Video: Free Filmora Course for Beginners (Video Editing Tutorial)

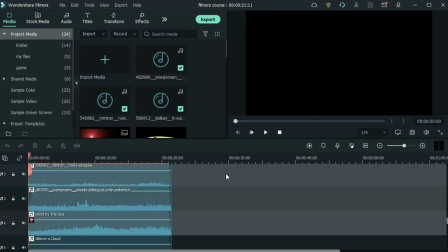[70:07]
I just wanted to show you guys an example of audio design. So let me just unmute these.
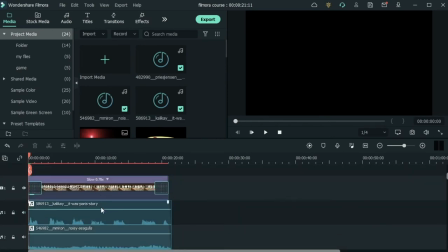[70:14]
As you can see, this is my clip and I have 5 tracks. Keep in mind that audio design, it's not just putting a music for your clip.
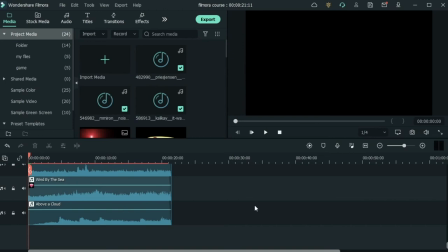[70:26]
It goes way beyond that. Sometimes you have more than 5 tracks. A lot of times you may have to deal with 20 tracks or even more. It all depends on the clip that you have and the amount of noise and sound effects it needs.
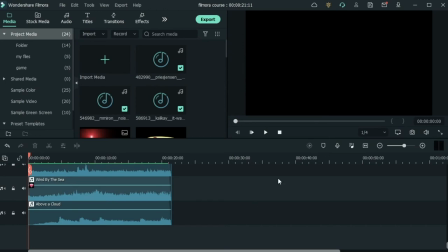[70:41]
When you're going to design the audio in your clip, you will be mostly dealing with the audio mixer right here.
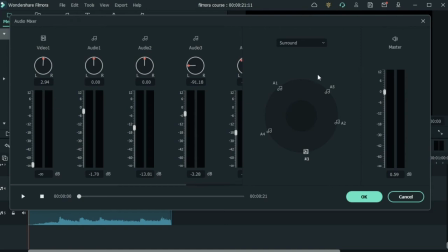[70:48]
It's a different tab, and we will learn how to use this in further lessons, but this is where you would do most of your work.
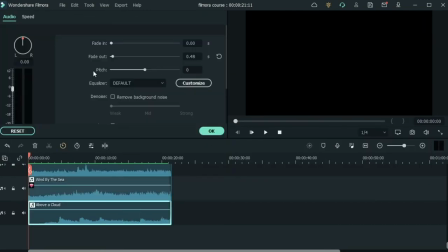[70:57]
Or you would just go in the individual edit settings and deal with each one yourself.
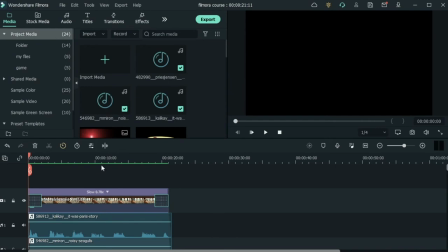[71:04]
But let's take a look at how audio design can change a clip.
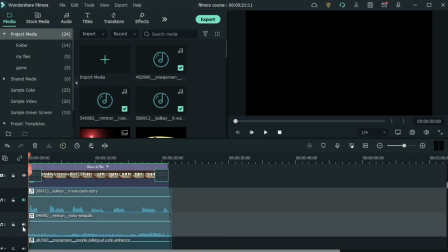[71:09]
So I've got my clip. I'm just going to mute all the other tracks and just have a music playing in the background.
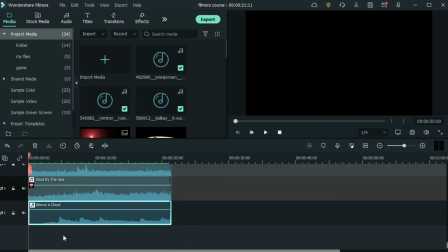[71:17]
Let's have a listen.
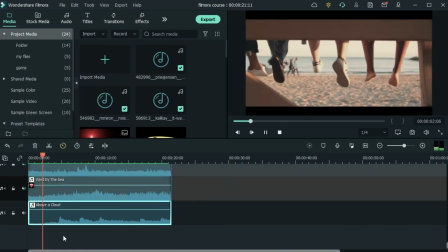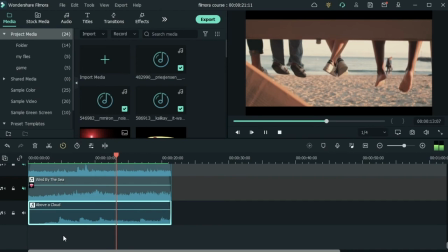So as you can see, it's just a peaceful music in the back. We got some slow motion videos too, so it goes well. Now, I'm not saying that this is not acceptable. You will see a lot of people do this, but
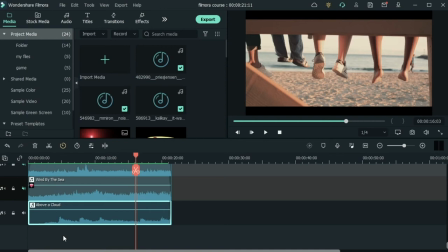[71:51]
designing the audio and adding sound effects really helps to create a different mood for your clip. Right now, this looks like a maybe montage, and we are going to add 4 more tracks to it.
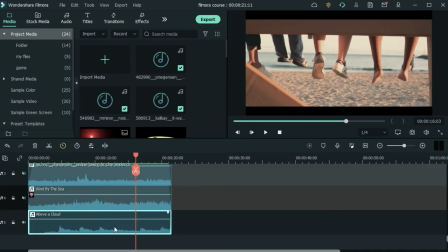[72:07]
I'm going to go over each one. Let's start by analyzing our clip. What's in this clip? We have some children just sitting on this wood and they're just moving their legs. It has a nostalgic feeling. In the back, we have the beach.
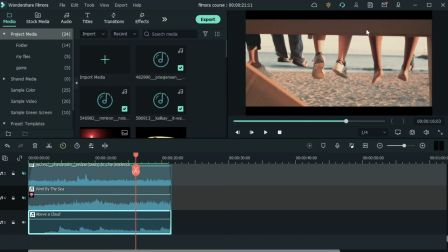[72:24]
We have people walking, and up there, maybe there's some seagulls. And a lot of times you may not see the thing that needs sound effect. For example, I'm not seeing the seagulls, but all of us know that once we go to the beach,
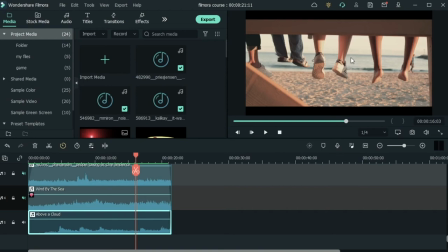[72:40]
hearing seagulls is not an unnatural thing, and it just, they are present at the beach. So I will add seagulls to make it more realistic. So let's go ahead and add 1 audio track, and this is Wind by the Sea.
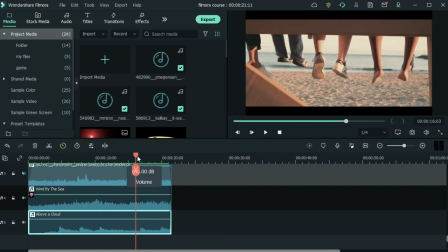[72:57]
Wind by the Sea. Let's have a listen. I'm going to increase my audio.
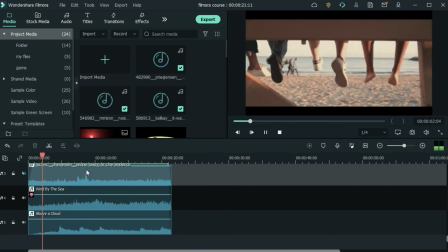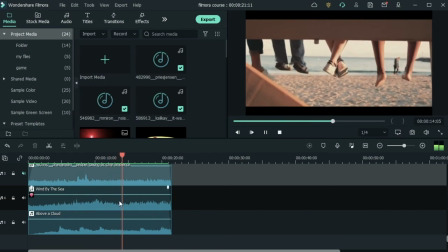All right, as you can see, it's a lot more acceptable because we have that peaceful wave sounds in the back, and we have this peaceful music, so together they make a really good scene.
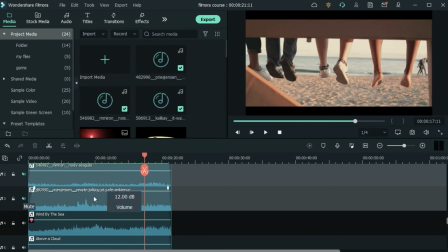[73:33]
But we can go a step further. I've applied a people talking at cafe ambience, or just people talking in the distance, because we do have a lot of people in the back and in the front. Let's go ahead and unmute this and listen.
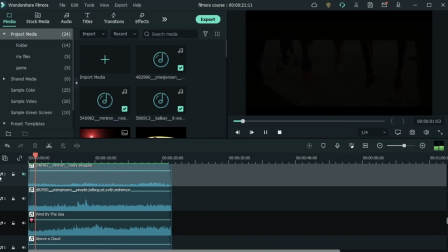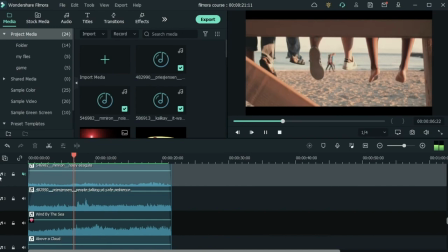All right, so we have people talking, and seeing how many people they are,
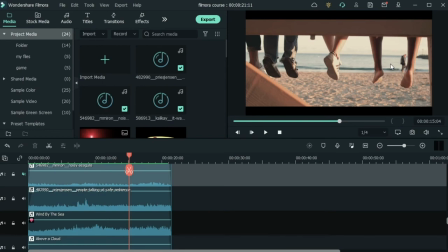[74:14]
I can make it look as if this beach was crowded.